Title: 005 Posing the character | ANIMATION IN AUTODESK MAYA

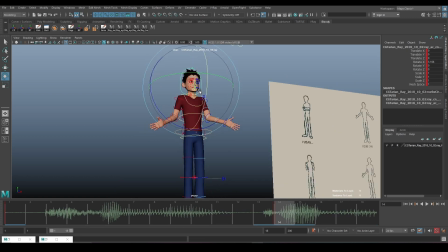(20:37)
Maybe his head tilts a little bit down, and it's more of a confrontational pose.
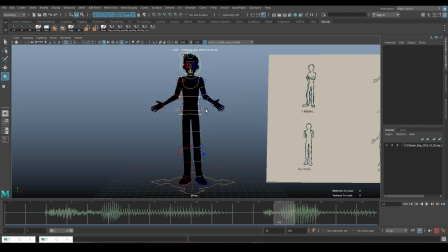(20:43)
You can press 7 to see whether your pose looks more convincing.
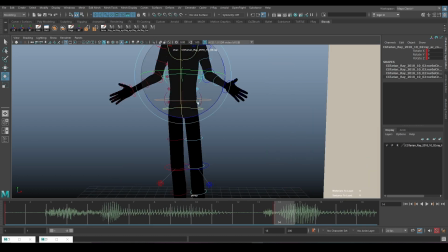(20:49)
7 is just the unlit mode, so
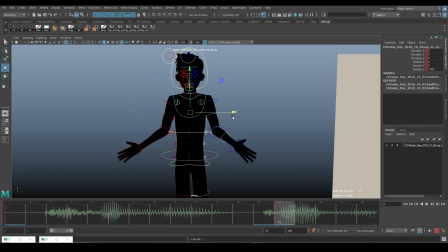(20:55)
maybe pose this a little bit, maybe push the chest a little bit that way.
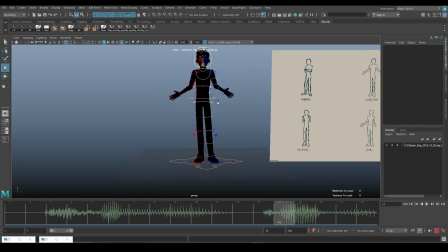(21:02)
Just try to sell it. Again, he's falling towards this way, so his upper body will tend to move in the opposite direction, right?
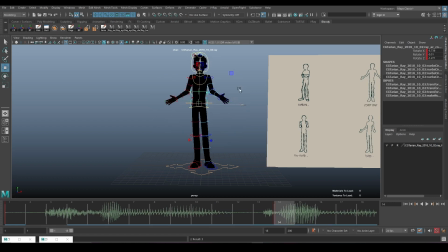(21:14)
Let's pause that. Like, come on, let's key everything. So that's the come on. Now there's one stuff I was saying, you should hold your poses.
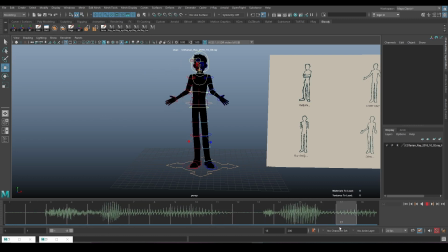(21:32)
You don't want it to be moving like all like this, animating all the way through, right? And the come on needs to be so instant.
Come on.
So what I'm going to do is
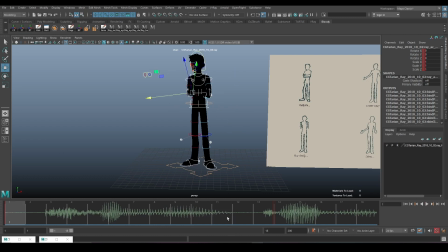(21:46)
but the time is ending main. This is where I'm going to middle mouse click on this pose here, and I'm going to press S. Again, so the head control is not in that selection set, so I'm going to also press S. As you can see now, it's more instant.
Like, come
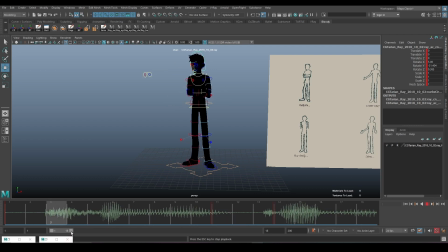on.
Again, if you feel like it's a little bit too instant, we could just Control Shift and click and push this for pose backwards.
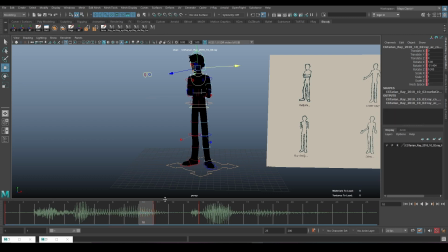(22:20)
And also remember to also push the head one backwards as well. Oops, and I come on. Right? You want to be holding your poses, right? Like, make sure you have a hold and then release and then go to the next pose, because if you don't,
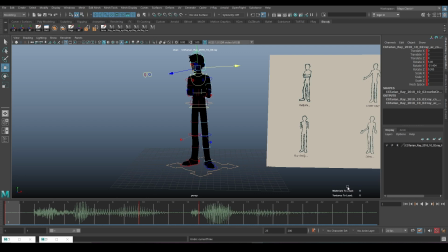(22:40)
the animation is going to start looking floaty where it's just constantly moving, which is something that really doesn't happen. Of course, you're constantly in motion, but that is why we have something we call moving holds, where in this next pose maybe your pose is moving.
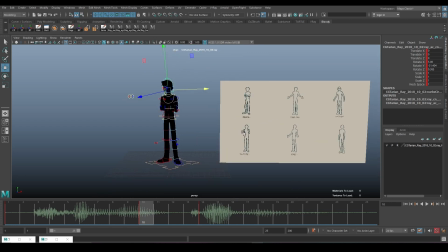(22:56)
But I'm going to leave you guys to continue posing, and in the next one we are going to continue posing with the other poses. Probably you guys as well will have already done it, since you've already gotten the gist of it.
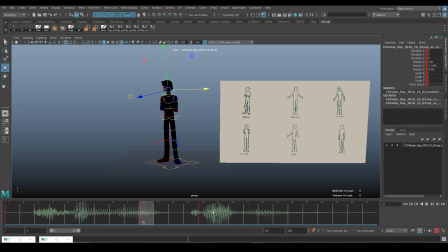(23:15)
So see you in the next lesson.